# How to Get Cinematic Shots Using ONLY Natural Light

How can we make something look cinematic without using light? I'm Marco Bagnoli, I'm a cinematographer, and after watching this video, you should be able to shoot something like this.
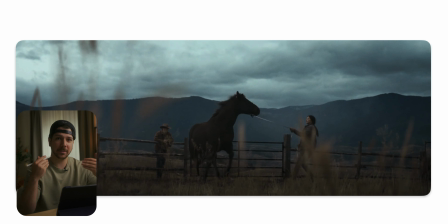(0:08)
This is the first image we're looking at, and I will show you several steps they did to make this simple shot look more cinematic. First things first is color contrast.
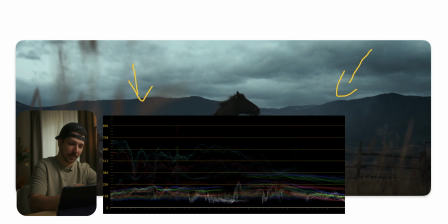(0:18)
We have in this area this deep blue colors and a little bit of orange on the other side. Color contrast should be something you should know. It's where when we have the color wheel, blue and orange are on opposite sides.
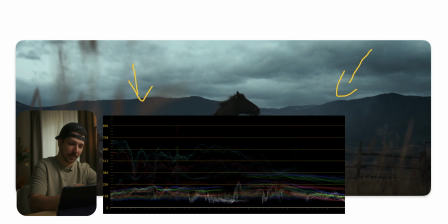(0:32)
So they contrast each other very well and they look amazing together. But how do you use it to make it look good? But you can put everywhere this blue and orange colors. They have to make sense in the scenery. And this scenery where we have a lot of nature, it just works because the world is looking like this.
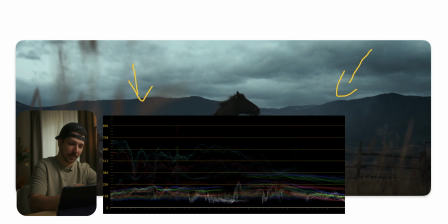(0:51)
What we do as a cinematographer is we use these real elements and push and squeeze it in a little bit of a different direction to make it look more special or transport the emotion of the scenery. This is a really dramatic and emotional commercial.
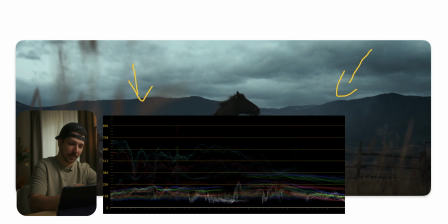(1:08)
So what we do is we put the saturation and the exposure really down. If we check this on a waveform monitor, I think nothing is above 60 IRE.
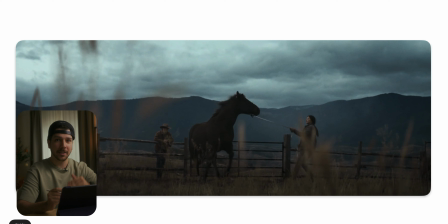(1:21)
This is a really dark shot. And this is the next thing you should consider when you want to make a moody look outside. Put your exposure really down.
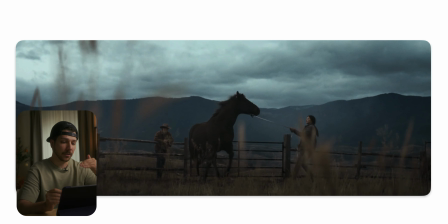(1:32)
So you don't have to always put skin on 40 to 60 and the sky should be at 80, 90, and just be a little bit flexible. Want a dark look?
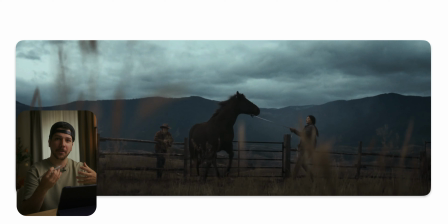(1:46)
Make it look dark. A lot of movies, when you check the waveform monitor, they're not even above 40 IRE most of the time. The skin tones are around 20 because this gives the audience the feeling of real darkness.
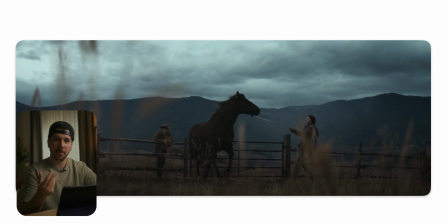(2:01)
The contrast and that the image pops you get with color contrast, setting, lenses. These are the techniques you use that your image doesn't look flat even though your lighting area is very small. As you can see, we have here a lot of elements. We have this bokeh in the foreground.
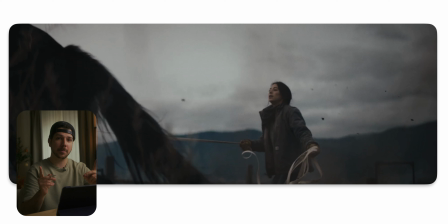(2:19)
We have an almost silhouette feeling with the horse because we put the highlights and the sky so down. You check on the clothes of the people, they have the pretty same color as the leaves around here. So we get a two-tone color look around this whole image, and I think it looks really good.
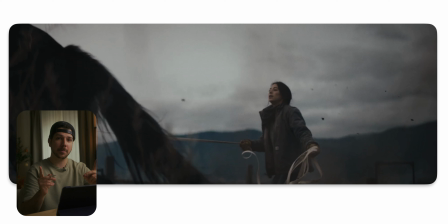(2:39)
Here's a close-up from the same scene, and as you can see, the image is really dark. I will put the waveform for you here that you can check how dark actually the scenery is. When you're shooting your next project, make some tests at your home. Put your brightness down and we'll see it will look a lot better than you think.
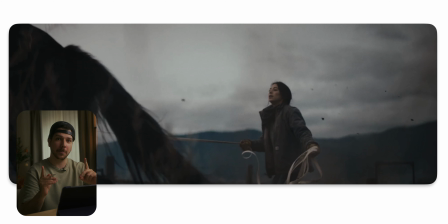(2:59)
Perfect exposure is not what we do as a cinematographer. We make the right exposure for the right feeling. The most important thing also if you want to create this look is keep your highlights. So that's the reason you have to shoot in log. So dynamic range is important.
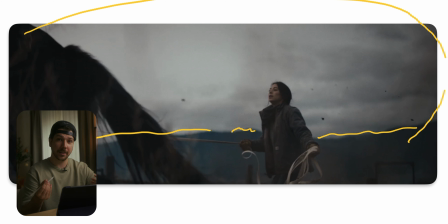(3:18)
One of the most important aspects when you're shooting outside with no lights, because you need the most control. Because then you can, when you have everything in your area, you can boost her skin a little bit, can make her clothes darker, can push the sky even more down.
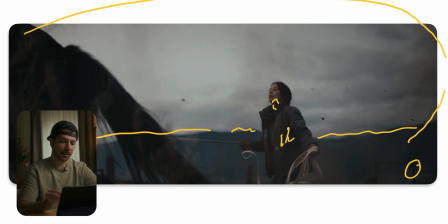(3:35)
But to do this, you have to keep your darkest parts of the image and the brightest parts of the image. That's the most important thing. Also, what you can do in ads like this, always put your camera a little bit more down and shoot up. Because with this technique, you separate the actor a lot more. If your camera is on eye level, she would be on the same height as these mountains, so the image she wouldn't separate that much. So always think about it.